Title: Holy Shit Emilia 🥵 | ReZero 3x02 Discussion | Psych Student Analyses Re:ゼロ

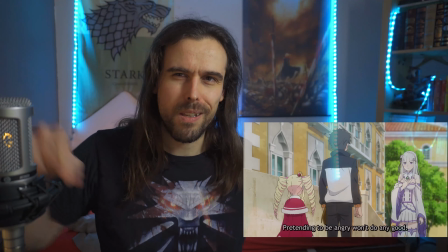We see more of the environment. Even if it's just still in a confined frame, we do see more of the environment.
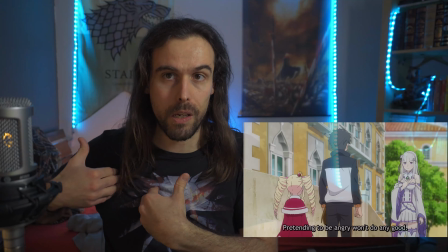We see more parts of the people we're talking to and we're talking from, right? That is production quality.
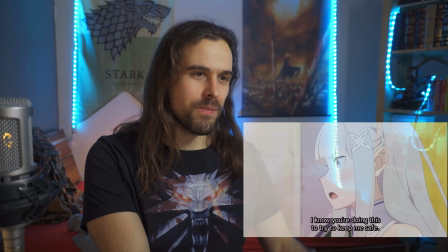I love that stance she has. Right? Into the frame, right?
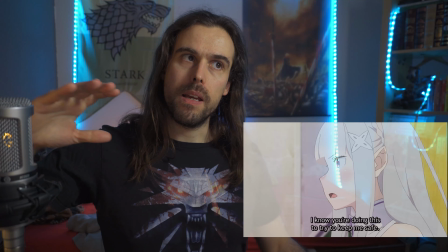Moving into the frame, establishing presence, kind of.
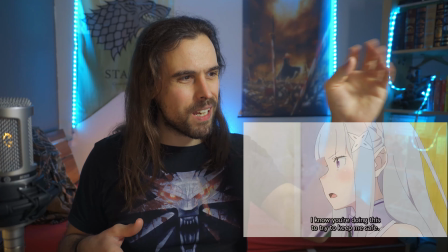You have that divide between like a little bit more beige, which is like a very soft color, and the yellow behind her, which is a strong color, right?
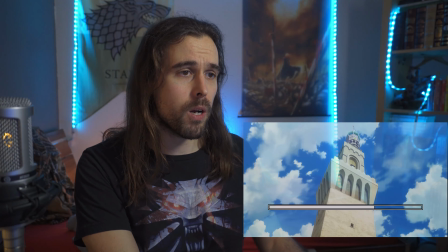It's brighter, it's like more vivid. But yeah, we're going in, we're starting with that imposing shot on the tower.
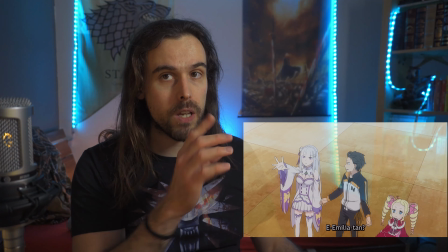And starting with the Aluma. I always loved how they did like the ice magic and whatnot.
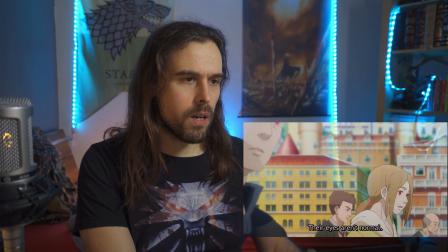That's always a cool thing. But yeah, we're starting with Sirius, I guess.
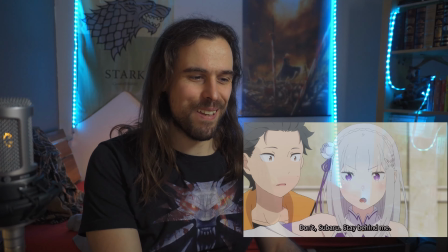Again, cool detail, her stepping in front of him once again. Because she's the melee fighter at this point.
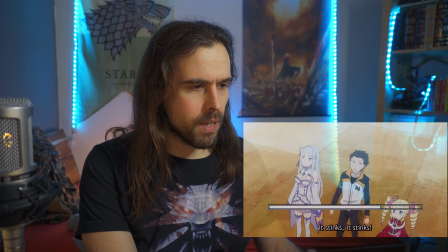And she's like, this is very interesting. I didn't pick up on that first, but it's like, this is heresy.
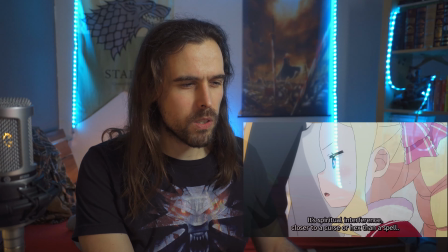It's spiritual interference closer to a curse or hex than a spell.
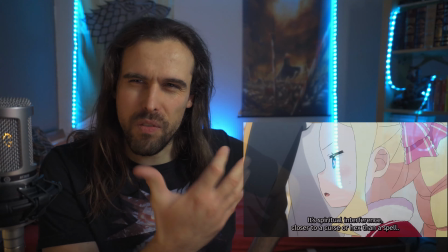I don't know what spiritual interference specifically means, but for me it's like,
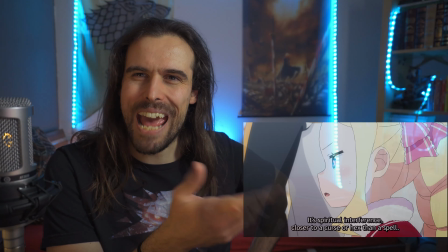but it almost has something to do with being the anti, right? The anti of a spirit arts user,
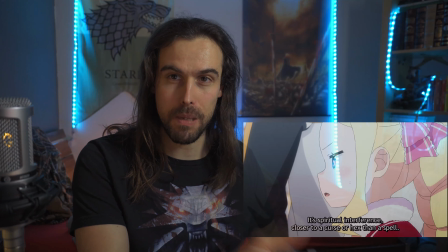which is very curious if we consider that Emilia is a spirit arts user and Berko is a spirit, right?
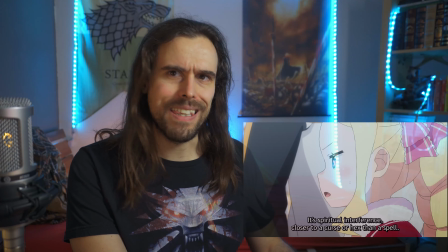Curse or hex. Something unnatural in a way, right? Maybe something witchy.
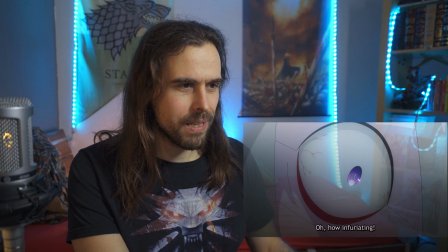We start with the eye and it's bloodshot already, right? And it's getting smaller, focusing in on Emilia.
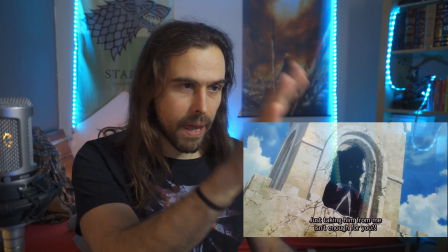Standing there, taking in the entire black part of the frame, like that got blown away.
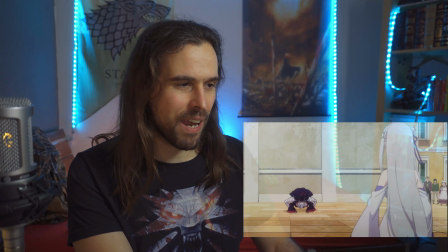And that's what I mean, right? She's landing like some kind of beast of necromancy or whatever, right?
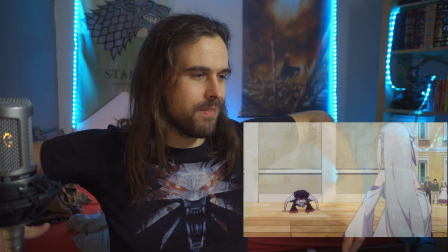Like her front feet are like her feet are actually almost in the front, basically.
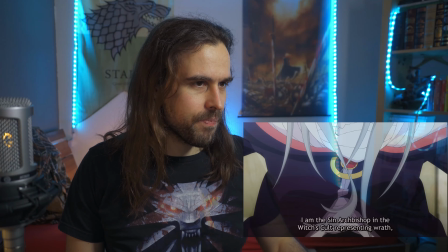It's so weird, right? And she's looking up.
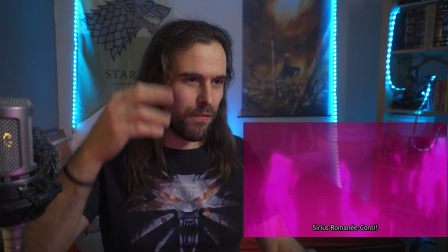Yeah, creating that like smoldering flame that starts as like some kind of energy and then it's burning uncontrollably,
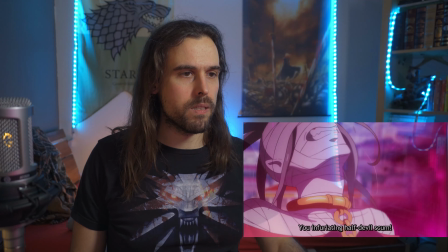which fits perfectly to her nature as Wrath, right? And now we have the Wrath.
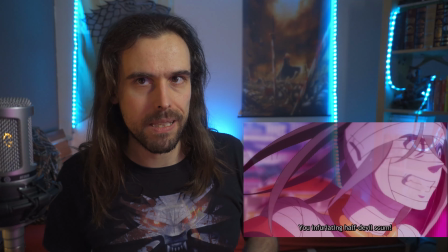The Wrath is coming out when she sees Emilia, and I'm like, why, right?
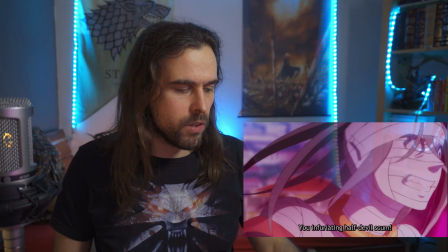What is it? And she's saying it, right? Infuriating. She's calling her half-elf.
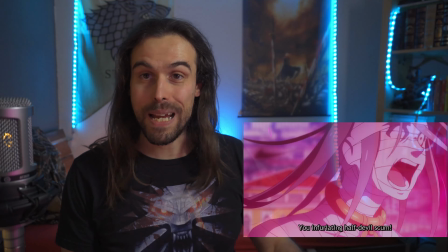She's saying she's taking away the attention, right, of my husband. Betelgeuse, probably, right?
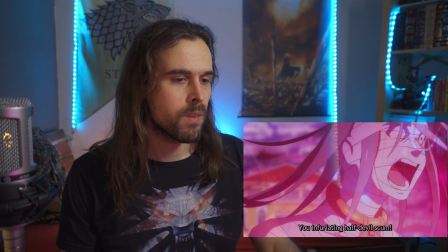Betelgeuse, we would assume so. Scum, she calls him.
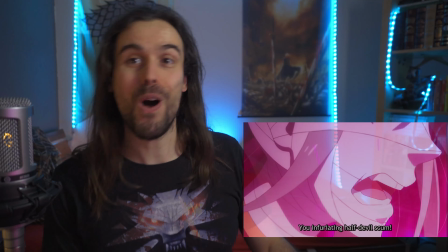Very interesting that somebody who's part of the witch cult is not in favor of the witch, right?
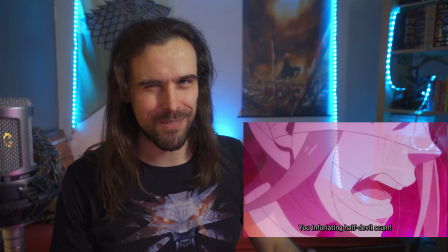Supposedly the witch or the vessel of the witch or whatever. I mean, there's various distinctions to that.
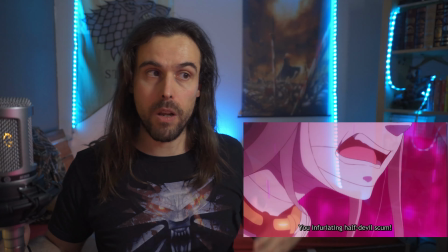It could be that parts of the witch cult are not following the witch, but just following their own dogma.
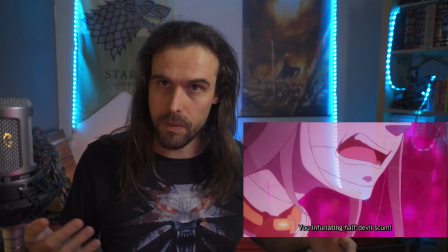They all have a gospel. Maybe they just follow the book, right? And that will lead them to their desires.
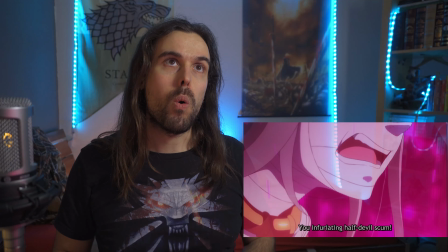They're not worshipping the witch in that specific case. Or it could be that they see Emilia as a fake and the witch as the real thing.
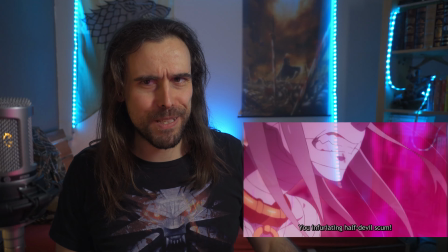That could also be a thing, I think, right? Maybe there's another witch that we don't have right in our head, but she's not mentioning the witch, so it's very interesting.
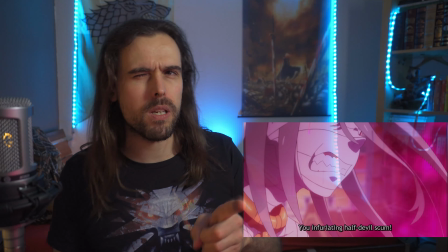But she's mentioning love a lot.
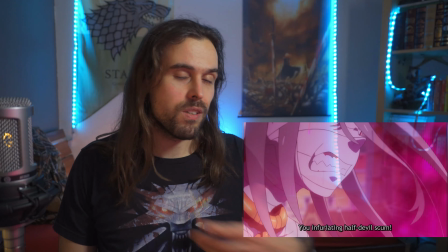I do wonder if she wants love from Betelgeuse, or if this is just right love in general as like a revering obsession.
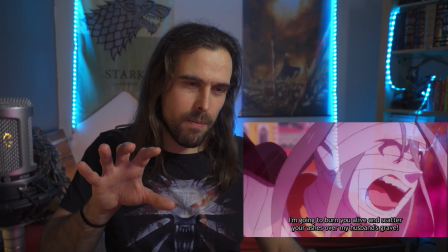Husband's grave, and we have that vibrating right here, like where the frame is going back and forth between that and that a little bit more held back, right?
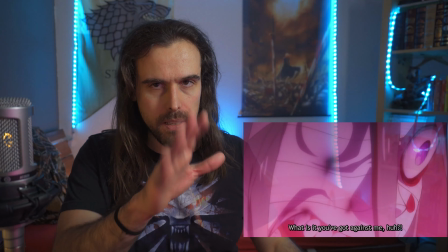The smoldering, I love the smoldering flames effects and how the eye is kind of like vibrating in a way.
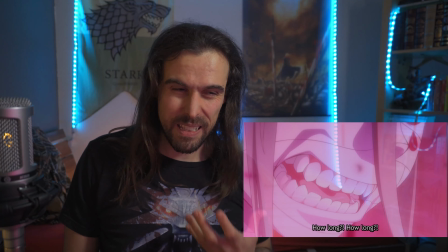And her gritted teeth, right? Those, right? They really spell anger, wrath.
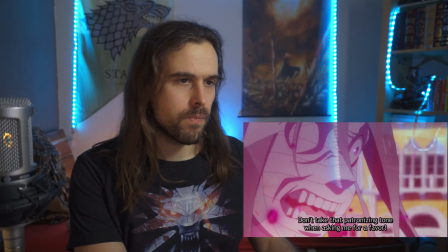That is how you would expect wrath to be. Close-ups of like them clashing with one another.
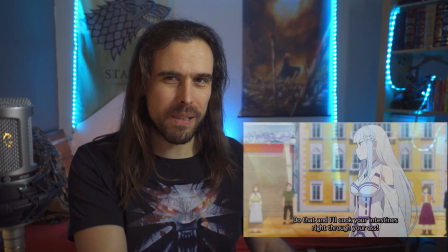They're just uncontrollably flailing like the flames themselves.